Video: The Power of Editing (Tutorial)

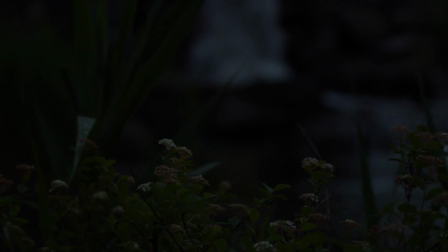[4:56]
Hey guys,
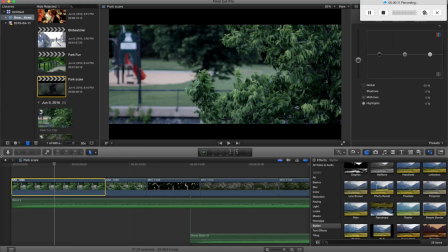[5:02]
So essentially, I have here the first video, which is the scary video. And the reason why it's scarier than the other is because right in the first shot, you can see I added some letterbox.
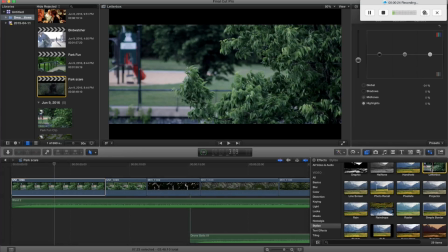[5:14]
And what letterbox are is this effect right here, and that just creates those black bands top and bottom.
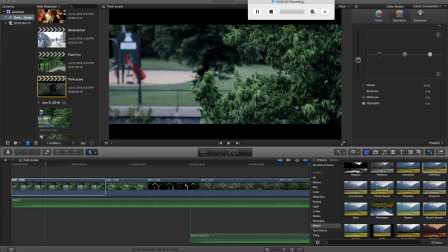[5:23]
Second reason why is, and I just want to let you know that I didn't use any audio from the camera. This is all added audio. So the first effect that really makes it different is the letterbox. Second effect is, see, I put the exposure for the shadows slightly down and the midtones slightly higher.
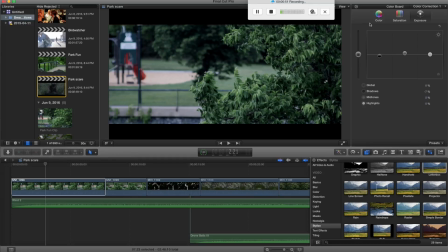[5:42]
That gives it that contrast darkish look, and then saturation way down. And I also put the color, the midtones and the highlights slightly in the blue, since this is a green feel to it, so it gives it more of that um,
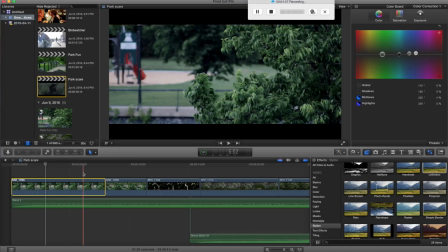[5:58]
serious look, and it takes away of that nice green color. It takes away from that, so that allows you to create more of a bland but dark feel to it.
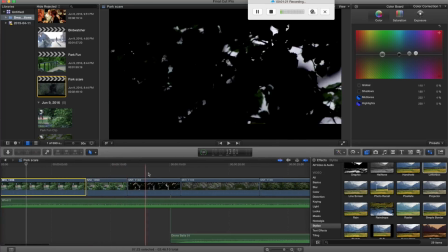[6:12]
And of course, this follows through the same pattern of color grading in all the shots.
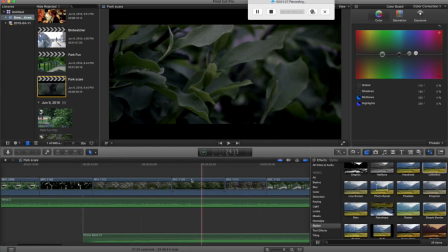[6:19]
Very low saturation, things like that.
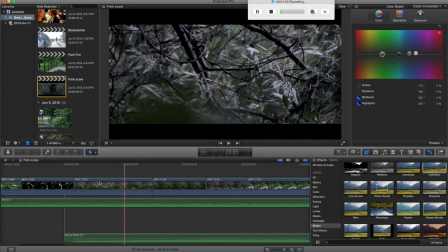[6:23]
Also, the pace of the video is follows itself in sort of a slow way.
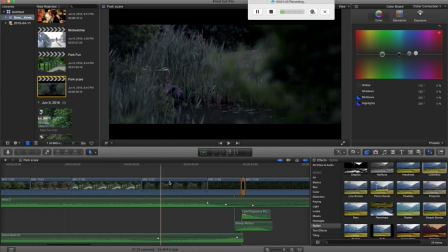[6:30]
So everything, you don't really know what to expect in the next shot. And then in the specific shot right here,
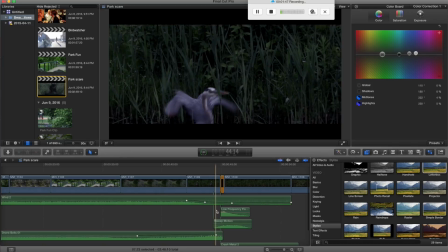[6:37]
where you kind of get scared because you think something's gonna happen because the music is increasing,
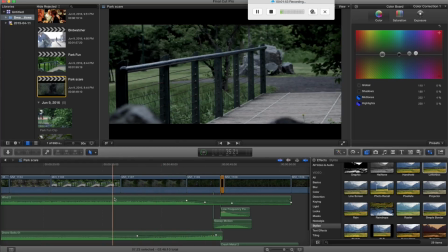[6:43]
but the wind is going down, which that was the some of the sort of the rumble sound effect that you were getting.
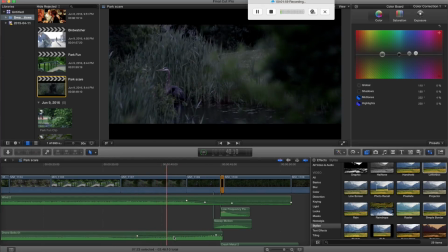[6:50]
That is decreasing, and then the drone bells are increasing,
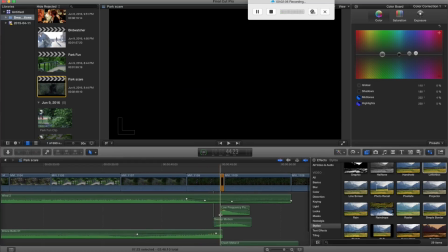[6:55]
and that leads to one moment where the bird actually takes off, and then boom, nothing, besides noise.
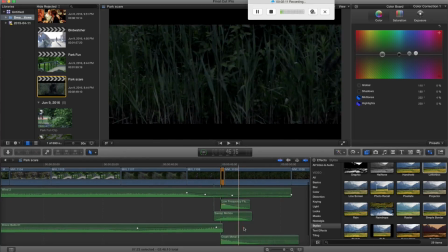[7:03]
So a crash metal sound effect. And then I did this here is in is 50% slower. So this is, I actually filmed in 24 frames per second, just to give it that cinematic look.
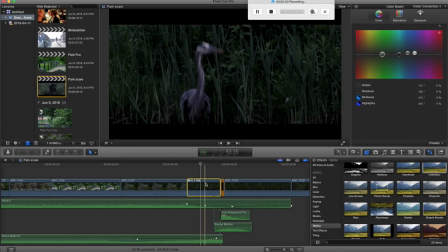[7:19]
And also because I did that, it gives me like sort of a not as much quality or as many frames, so that I can actually capture the a proper slow motion video, which is what I actually was going for.
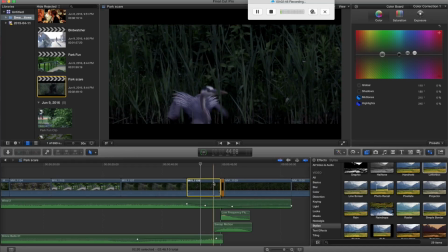[7:37]
I was going for a sort of a broken down slow motion. So here I slowed it down 50%, and with 24 frames per second, it gives you that very weird or broken down slow motion effect.
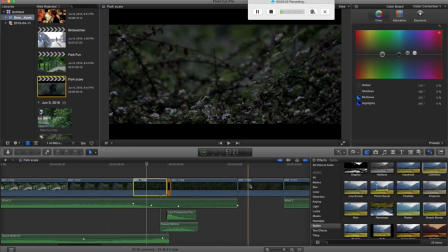[7:53]
And then at this point, boom, nothing. You just see a video but no audio.
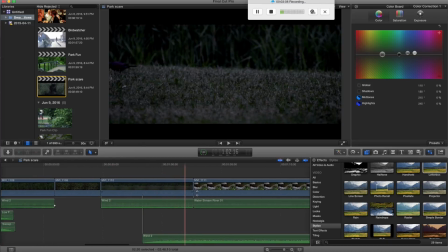[7:58]
And then I just followed through with the wind gradually going back up. Of course, I added some water stream
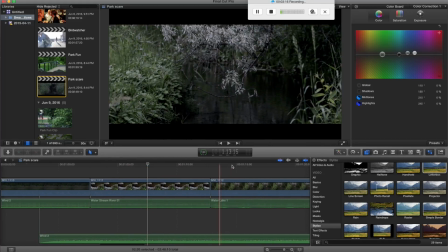[8:06]
sound effects for the time that you saw water in the shot, especially this one, because there is water.
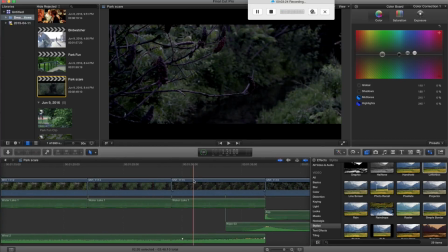[8:14]
You clearly see it go down. And then gradually did the same thing, increased the level of the audio, and just some sort of sound effect that would
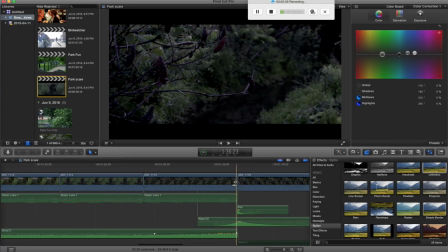[8:30]
collapse at this specific point when I transitioned from this shot to this shot. And then that allowed for a very basic transition to become a lot scarier than it should be, because there's clearly nothing happening. It's just leaves.
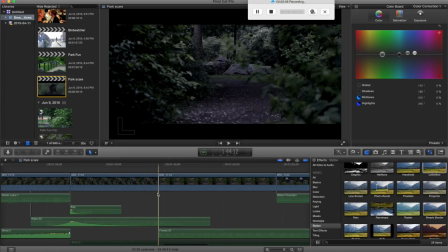[8:48]
And then there's no more audio, and then boom, it comes back to just regular forest noise.
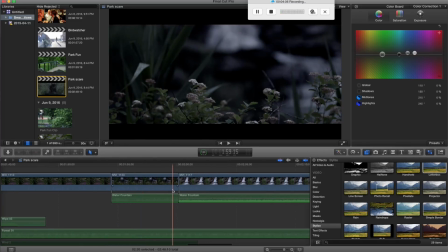[8:56]
And then the fountain, and then this is the last scare that you'll get, is just the fountain.